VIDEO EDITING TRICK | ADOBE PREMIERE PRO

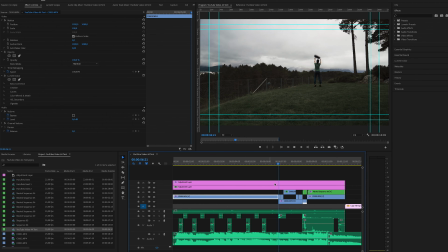So this is something I would have done over if I had made it one more time.
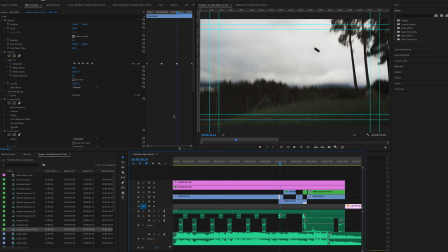So here you can see the clip where I have masked out the tent bag, and if I push on the mask here on the left in the effect controls video, you can see my mask around here.
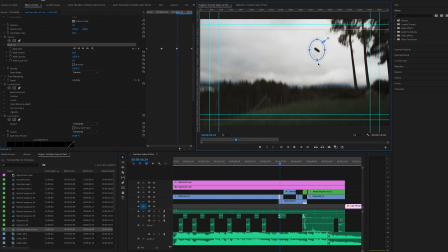So if I drag this mask all the way down, you can see me there. And to make the tent go higher up in the air than in real life, I have pulled myself up here. What I probably should have done,
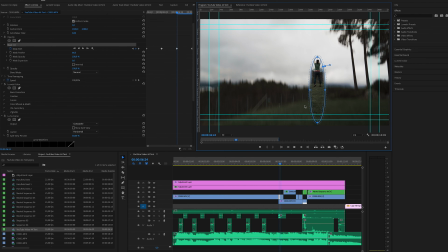I should have put this clip all the way down here where I really I'm standing in real life, and just move this bag all the way up to make it go higher up in the air. So that I will be doing next time.
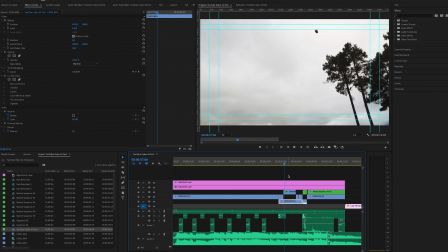Okay, we're going some frames forward, and here you can see the bag goes down again.
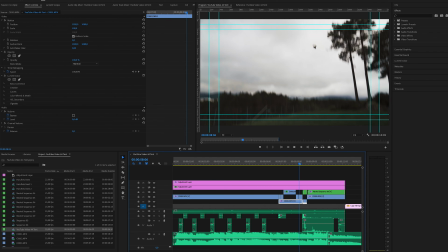And you can see the mask, some places here overlap the tent bag
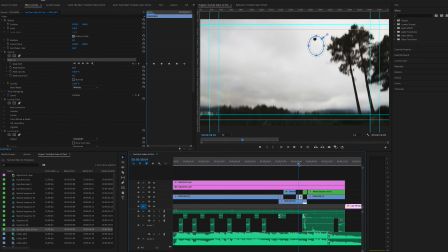with the feathering, but as this video goes pretty fast,
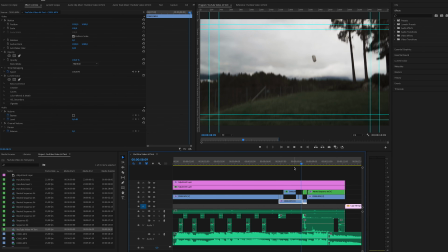you probably won't notice it the first time, at least if you don't work with the video. So you can trick most people into watching this, I guess. And here again you can see I am not in the picture, but suddenly I appear, and this is kind of strange.
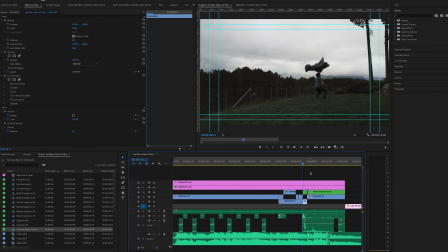So this is blooper number 2, or 3 if you count the mask on the tent bag. And here I have cut into a new clip where I have taken the tent out of the bag and throwing it up into the air.
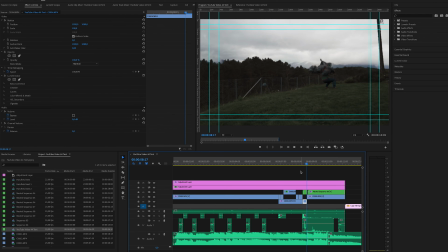And as the tent goes over me, I lay down and I put in another clip where the tent is fully pitched on the lawn. And here is blooper number 4, because this
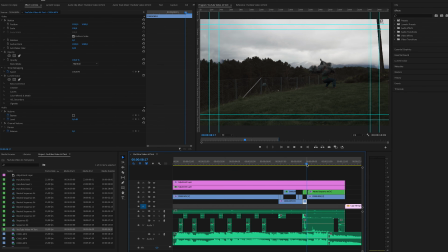transition here is coming too soon. I probably should have, I'm not sure, I have to try this once more, and maybe we'll try it with some sunset and stuff,
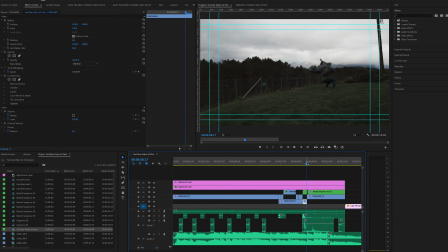and it all will look much prettier. So I will figure this out, I guess.
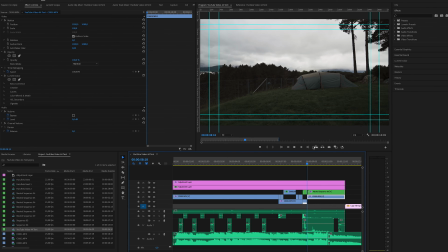And here I have placed myself inside the tent, and I am zipping down the zipper and coming out of the tent, and I am pretty happy to have pitched the tent this quick.
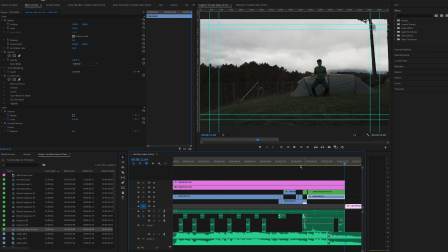So what's kind of weird when I put these clips together and the shot was static on the tripod, you could easily see the transitions. So to make this a little
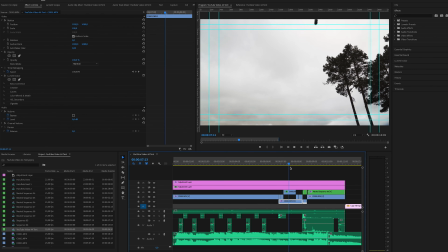to make a little more magic about this, I decided to put on some camera shake
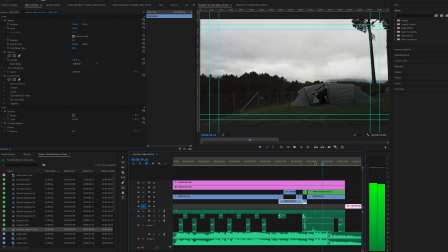like this, and then you kind of blend in the clips together,
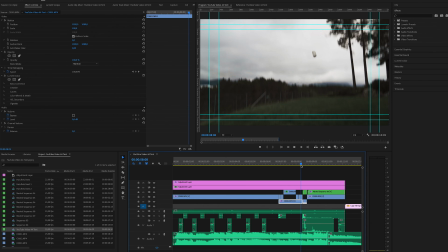and it seems not seamless, but a little less clippy.
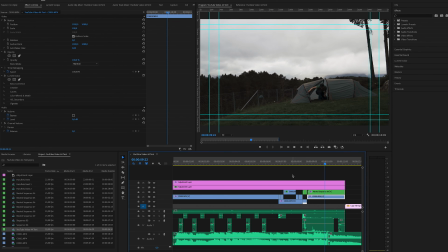And if you wonder where I took this camera shake from, because I filmed all these sequences by myself, I did the camera shake after I filmed this video.